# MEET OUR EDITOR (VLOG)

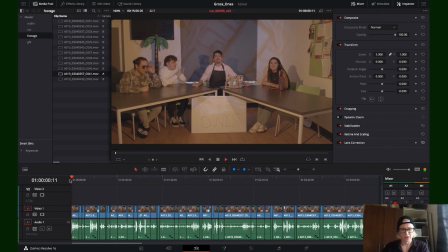So to make it a little bit more interesting, what we can do is start reframing some of the shots so that they focus on the main person at that moment.
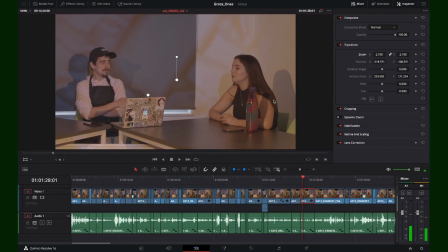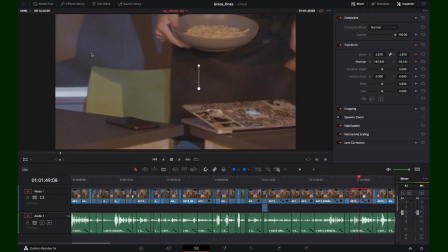Basically, it's easy as just resizing the frame, and while I've been going along doing that,
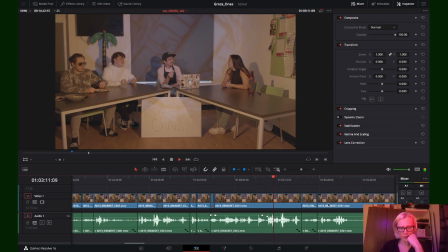I've also been leveling some of the audio as well, because some of it's quite a bit louder than other bits when they're just talking. It's obviously a lot quieter than when they're loudly disliking a type of food.
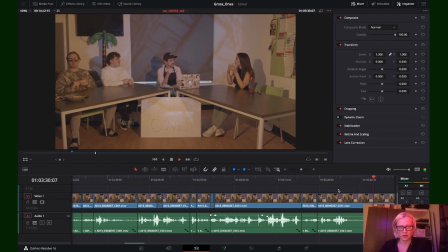So I'll just show you what reframing looks like. It starts tasting a bit gross for Luke,
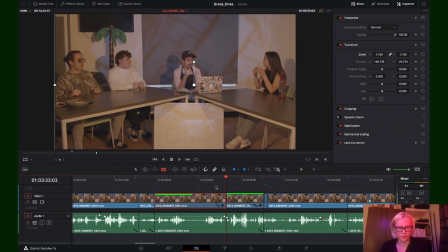so I might just pop a slice there and then push in on him.
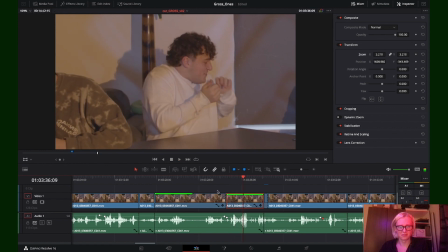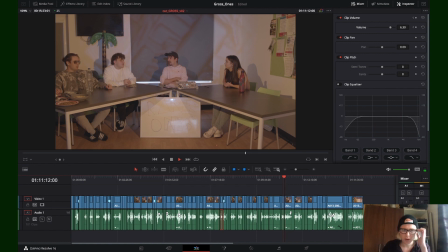So, as you can see, I've been cutting away at this timeline to get the total time down, and so now I've got it down to about 15 minutes. And I've basically just been looking through for bits of conversation that
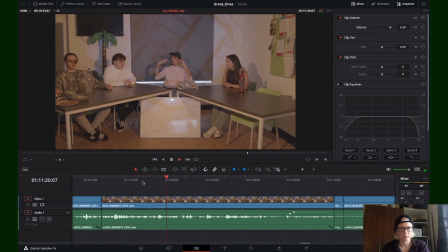aren't necessary to be in the final thing. So I've identified a bit of a clip here that I want to get out. That bit didn't really add anything. And then I just need to clear up that cut a little bit.
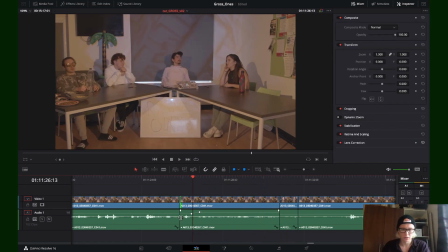So use the trim tool.
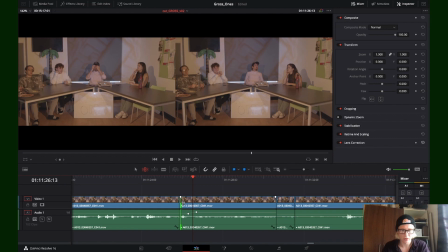And I use the keyboard just because you can go frame by frame with the comma and full stop.
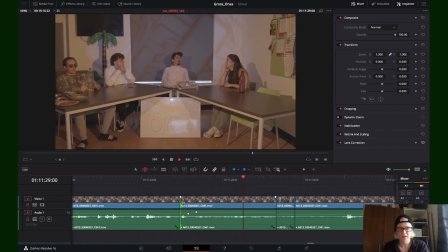I'm just taking a few seconds out there. And again, he just hangs on a little bit too long at the end of that. So I'll just pull back on that a little bit. And same again here,
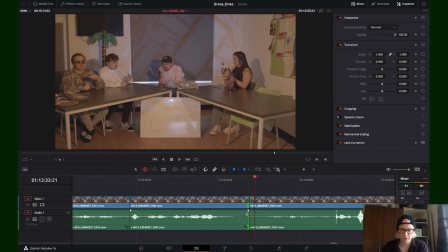we're just having a chuckle to ourselves. So you can pull back on that for a little bit. You can also use the blade tool, so that's instead of pulling back from the end,
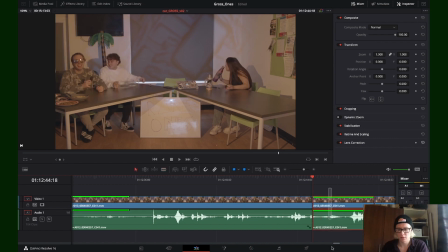you can just plop a chop straight there and then get rid of them like that. There's a few different tools that you can use to accomplish pretty much the same thing, but in general I use keyboard shortcuts because you can get a lot more done a lot quicker.
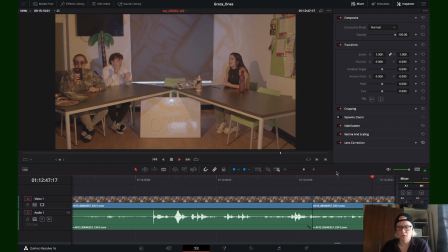So I've just been going back and forth through this, chopping chunks out.
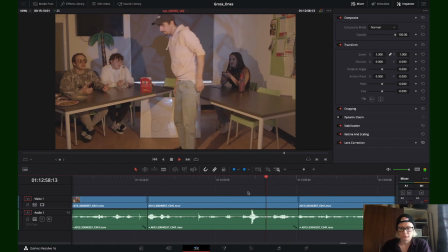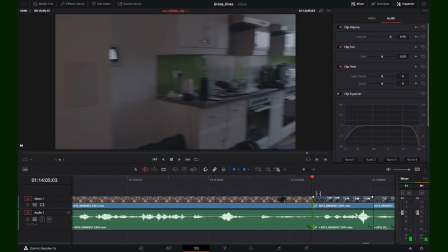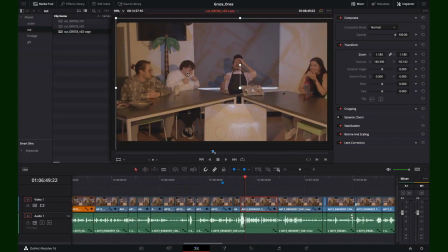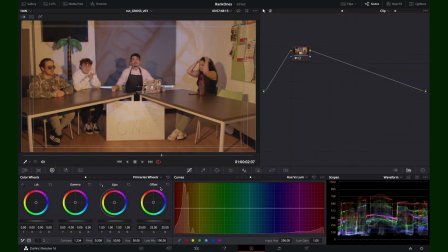And that is a fully edited video. I'm going on to color grading now, but that is a demonstration for another day.
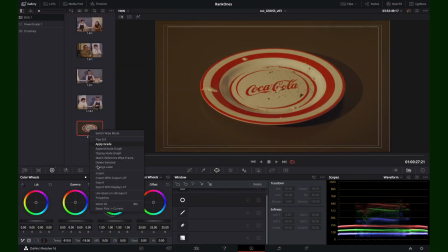So thank you very much for watching, and I hope you found it interesting.